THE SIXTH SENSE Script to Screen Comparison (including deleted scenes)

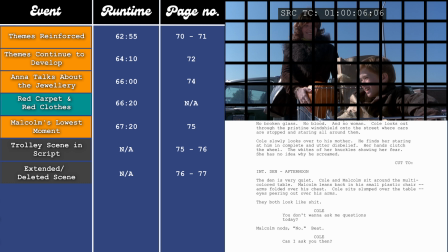We know that the ghosts can interact with the world, so if they harm Cole, we see it, or Malcolm can smash a window. So to have something as extreme as this happening, it doesn't really make sense with anything else that happens in the film. These scares and the ghosts tend to follow a certain logic.
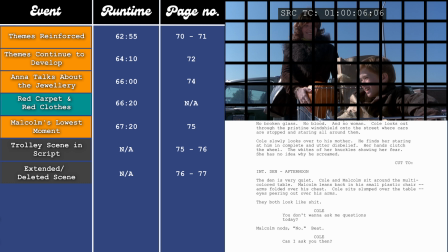Like I've said, the only time that it goes against the logic is when it seems to be purely there for a scare, and that's a bit innocuous, like it doesn't really matter, whereas this feels like it breaks that logic in quite an extreme manner.
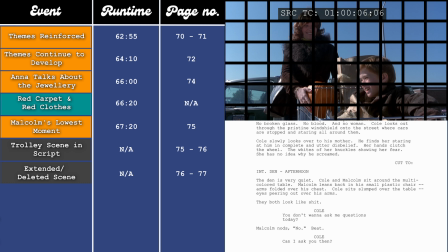So maybe that's why they got rid of it, but I imagine it's more for the ratings reasons. So the scene in the den between Cole and Malcolm,
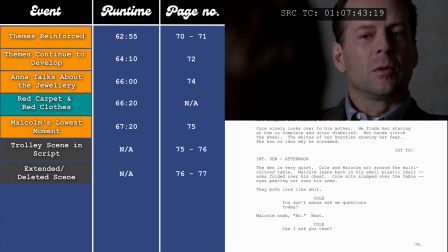which starts on pages 77 into 78, is when the film and the script start to line back up.
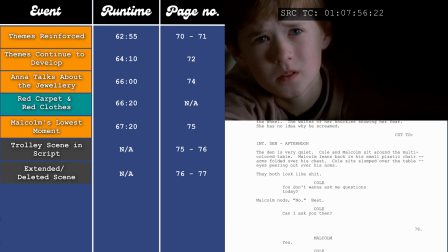Now we track back to the antique shop just before Malcolm smashes the window,
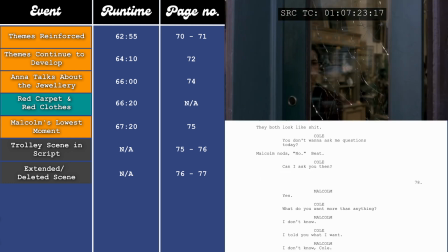because the dialogue from here starts to overlap with that scene.
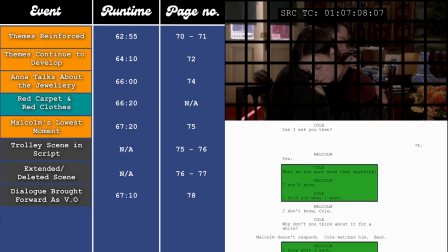What do you want more than anything? I don't know.
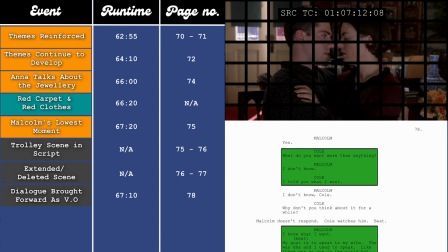I told you what I want.
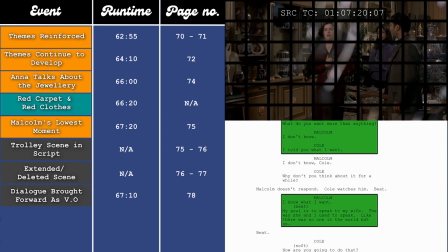I know what I want. I want to be able to talk to my wife again.
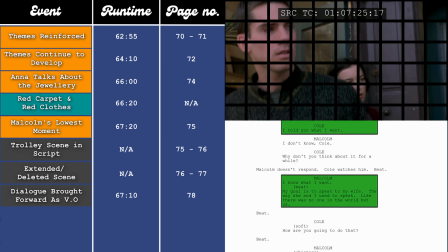I think this way of editing the scenes is far more effective,
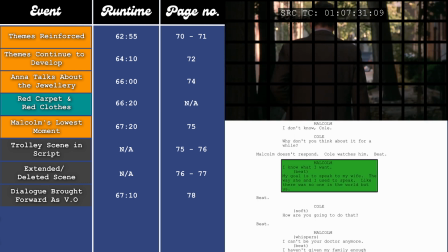as you see Anna almost cheating from Malcolm's perspective, and then you hear him saying how much he just wants to reconnect with her,
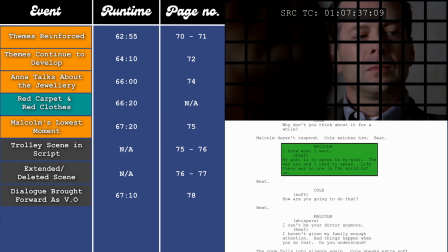so it packs a harder punch, which reinstates the themes and pushes the B-plot forward.
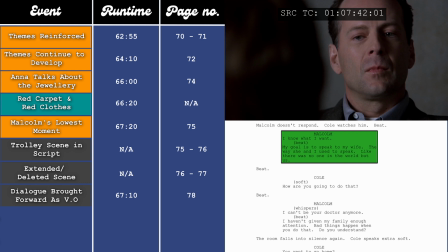Now the film and the script have caught up with one another. Hopefully all of that made sense, and it wasn't too confusing jumping back and forth.
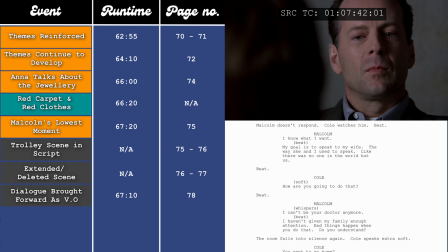Okay, so this scene between Cole and Malcolm is quite important thematically, but there's also quite a few objective differences. So what I'm going to do is I'm going to go over it and show the differences first, then I'll go back and break it down thematically.
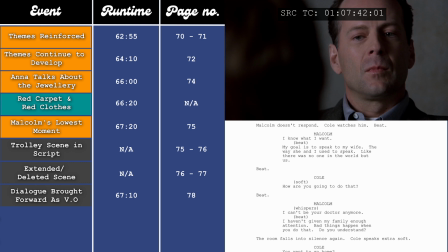If I try and do it at the same time, it'll just get messy and confusing. So firstly, at the 68-minute mark, which is page 78 in the script,
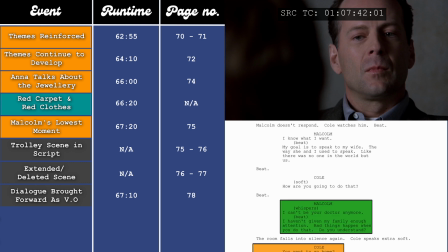after Malcolm tells him he can't be his doctor, there's a few lines that are missing from the film that appear in the script. So it reads, "I can't be your doctor anymore. I haven't given my family enough attention.
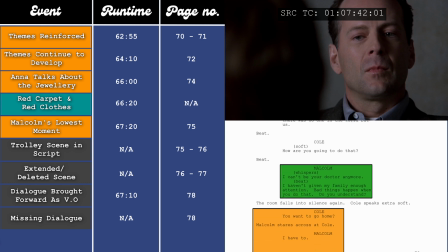Bad things happen when you do that. Do you understand?" The room falls into silence again.
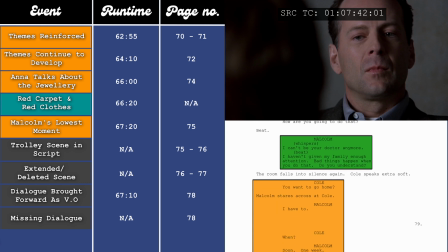Cole speaks extra soft. "Cole, you want to go home?" Malcolm stares across at Cole.
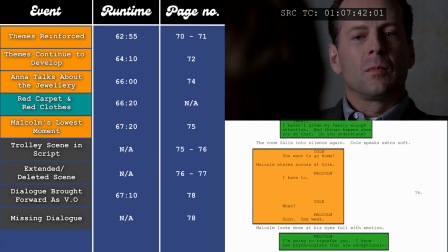"Malcolm, I have to." Cole, "When?" Malcolm, "Soon.
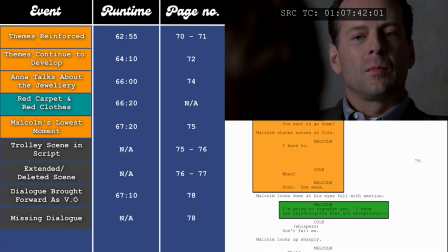1 week." Malcolm looks down, his eyes full with emotion. "Malcolm, I'm going to transfer you."
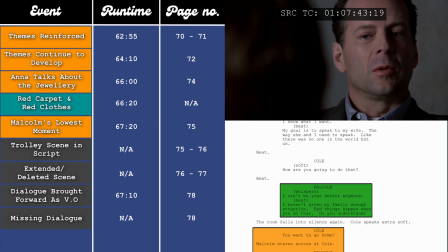Whereas in the film, it plays out like this.
Can't be your doctor anymore. I haven't paid enough attention to my family.
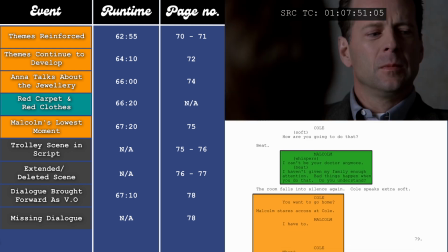Bad things happen when you do that. Do you understand?
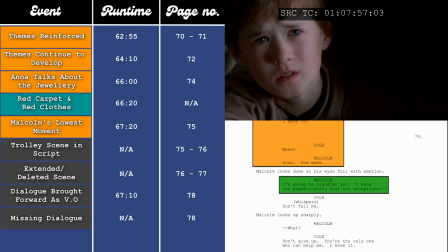I'm going to transfer you.
I think that word home that Cole uses is his way of saying, are you going to disappear? Or are you going to go to heaven? Or wherever ghosts go. He uses it a few times in the script, but I don't think he really says it in the film.
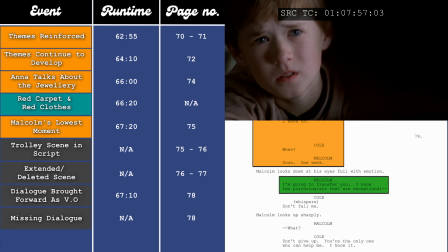It may be something that I'm just overthinking, but it's a fun theory. Then at the 68-minute and 10-second mark, which is page 79 in the script, after Cole says that Malcolm is the only one who can help him, the film and the script deviate quite a bit. In the script it reads, Cole, don't give up, you're the only one who can help me.
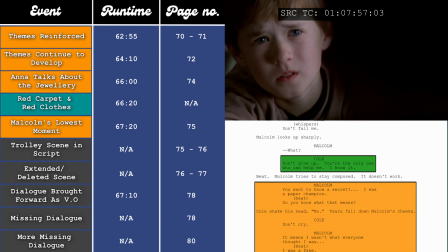I know it. Malcolm tries to stay composed. It doesn't work. Malcolm, you want to know a secret?
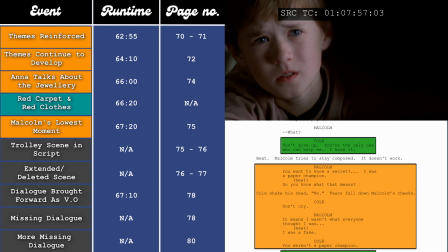I was a paper champion. Do you know what that means? Cole shakes his head. No.
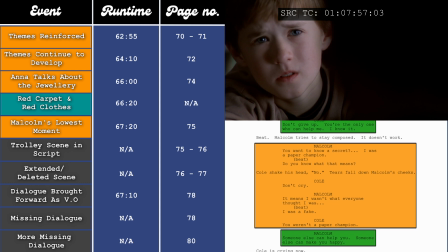Tears fall down Malcolm's cheeks. Cole, don't cry. Malcolm, it means I wasn't what everyone thought I was.
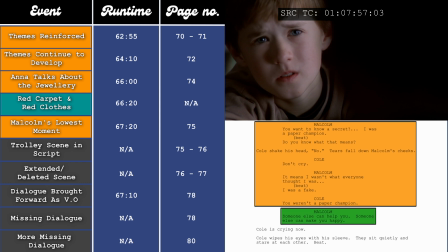I was a fake. Cole, you weren't a paper champion. Malcolm, someone else can help you.
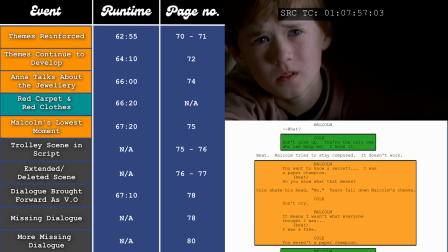Someone else can make you happy. Whereas in the film, it just plays out like this.
Don't give up. You're the only one who can help me.
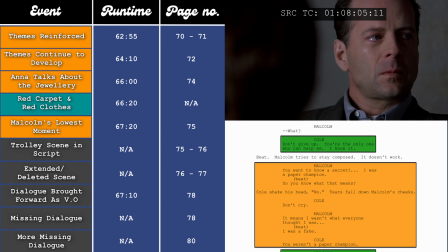I know it. I can't help you.
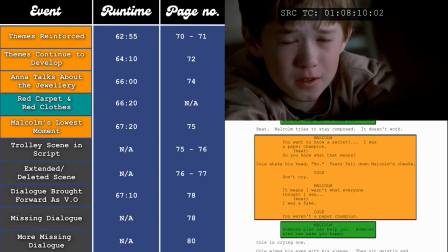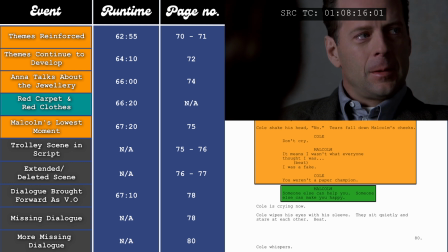Someone else can help you.
I really don't think they need that paper champion nonsense. It packs a way harder punch and is far more heartbreaking the way it unfolds in the film.
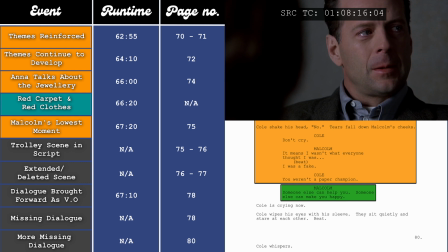But it does play into what I was saying at the start of the video about him, in the script, believing that he isn't good at the job.
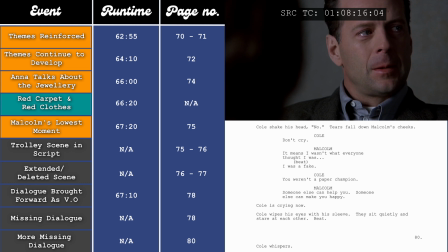Alright, now let's go back and unpack that scene. This continues Malcolm's lowest moment from the previous scene, and in turn it makes it Cole's darkest moment as well.
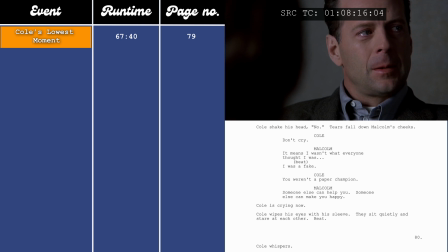Malcolm doubting himself, putting his duties as a doctor and his quest for redemption aside to try and save his failing marriage, and Cole losing the only person who has tried to help and is succeeding. The only person, as far as we know, that Cole has told his secret to. The person he trusts most at this moment is abandoning him.
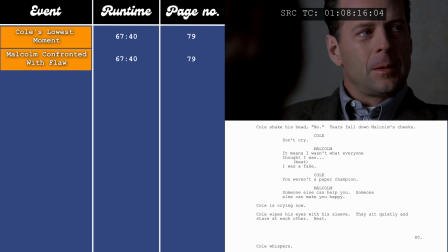Malcolm is confronted with his flaw that he's spending too much time with Cole, and if he continues his work, he'll lose his marriage. This moment of the film is also usually when we experience the worst outcome of the inciting incident, which happens at the 68-minute mark, which is page 79 in the script, when Cole says, Don't fail me.
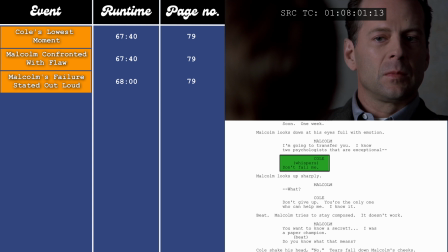Now, the paper champion stuff isn't good, but it gives us an insight into Malcolm's perspective, that he thinks he can't help him, and that he feels powerless, and that he's not good enough to help, and never was, basically stating out loud that he doesn't believe Cole.
You believe me, right?
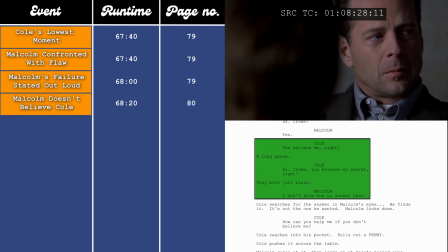Dr. Crow, you believe my secret, right? I don't know how to answer that, Cole.
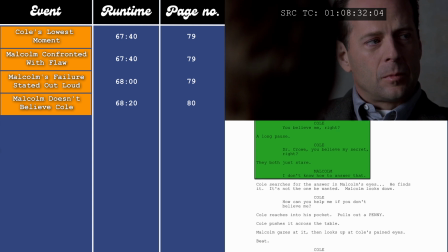So, earlier in the film, he was forced between choosing the A plot over the B plot. Now he's choosing the B plot over the A plot. This scene mirrors the mind-reading scene from earlier, in two different ways. Firstly, in the content of the scenes, as now Cole is begging for Malcolm's help, whereas back then, it was Malcolm who was desperate to help Cole.
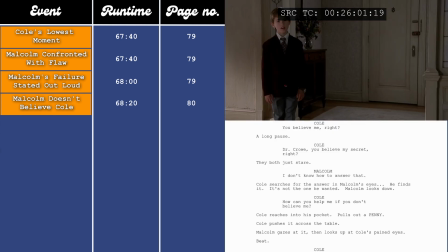You're nice.
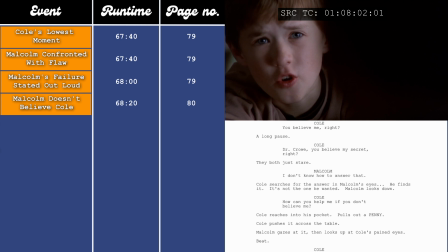But you can't help me. Don't give up. You're the only one who can help me. I know it.
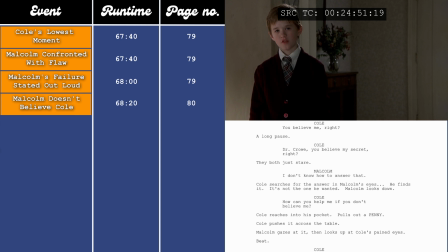And secondly, in the way that it's shot. In the earlier scene, they primarily use wider lenses, which gives a sense of detachment.
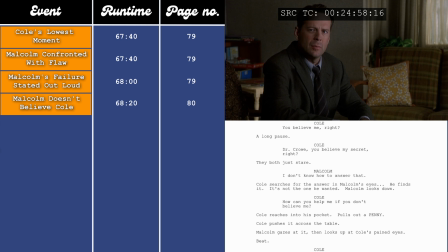They also only use single shots, so the both of them don't appear in the same shot together, which makes it feel quite disconnected.
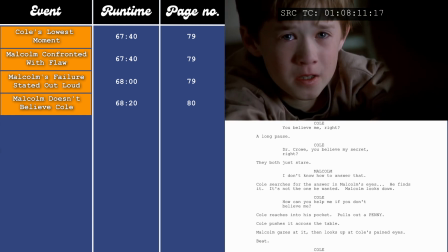Whereas in this scene, the shots are far closer up, making it feel more personal, and they share the same space, which shows they've closed the distance, and they're now closer than ever, which makes things even more heartbreaking.
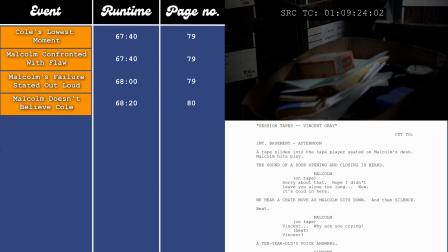So it's a total reversal on all fronts for Malcolm. The scene with Malcolm in the basement listening to Vincent's tape recordings at the 69-minute mark, which is on pages 80 to 81 in the script, goes on slightly longer and is a bit different in the film compared to the script.
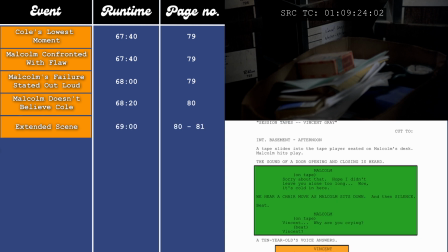In the script, it reads, Malcolm, on the tape. Sorry about that.
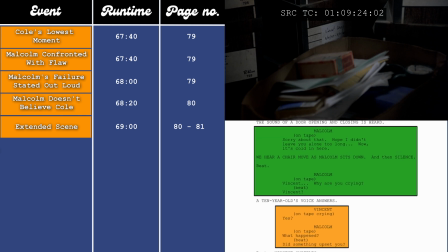Hope I didn't leave you alone too long. Wow, it's cold in here. We hear a chair move as Malcolm sits down, and then silence.
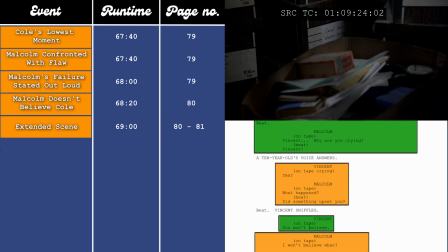Malcolm, Vincent, why are you crying? Vincent? A 10-year-old's voice answers.
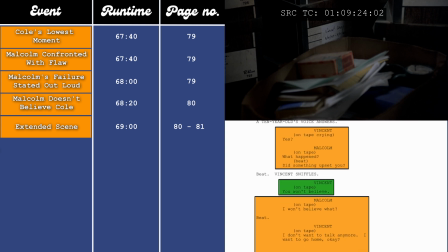Vincent? Yes? Malcolm, what happened? Did something upset you? Vincent sniffles. Vincent, you won't believe. Malcolm, I won't believe what?
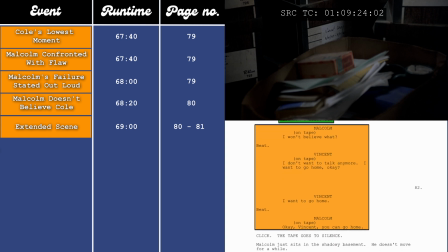Vincent, I don't want to talk anymore. I want to go home, okay? Vincent, I want to go home. Malcolm, okay Vincent, you can go home. Whereas in the film, it's far shorter.
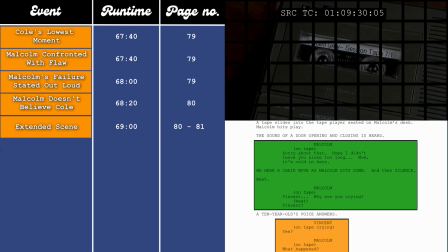I'm sorry about that, Vincent. I hope I didn't leave you alone too long. It's cold in here.
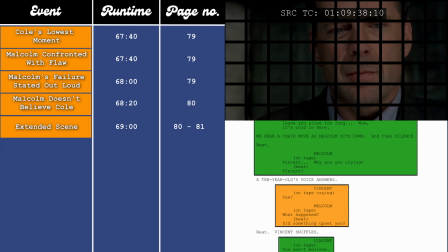Vincent, why are you crying?
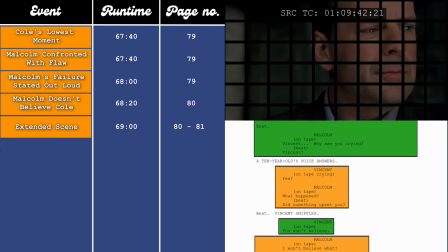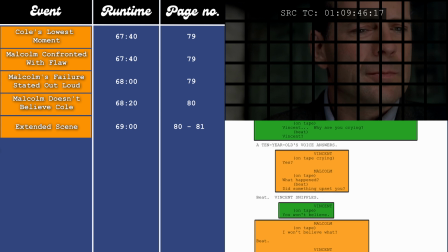You won't believe.
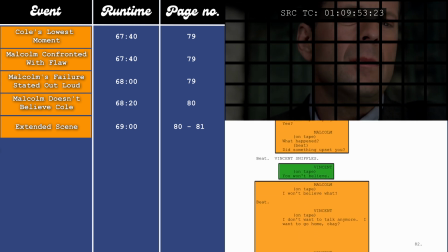Vincent wanting to go home. That word again, home, which Cole uses, which I mentioned earlier on in this video.
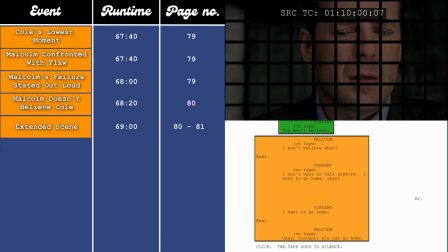There could be something in that. If it's used in the same way that I believe Cole used it in the script,
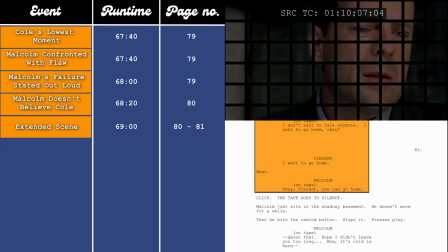is this the first time that Vincent showed some kind of self-harm ideation and Malcolm just didn't pick up on it?
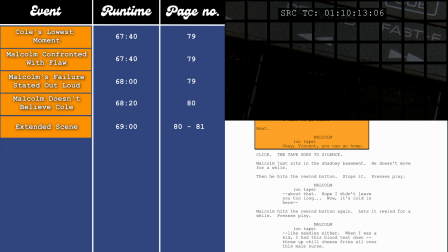I might also be reading into that quite a bit, and they did cut it out of the film,
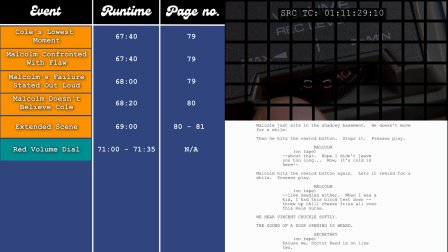so read into it what you will. But we also see Malcolm not pushing back on Vincent wanting to go home, even if home does just mean he wants to leave the session.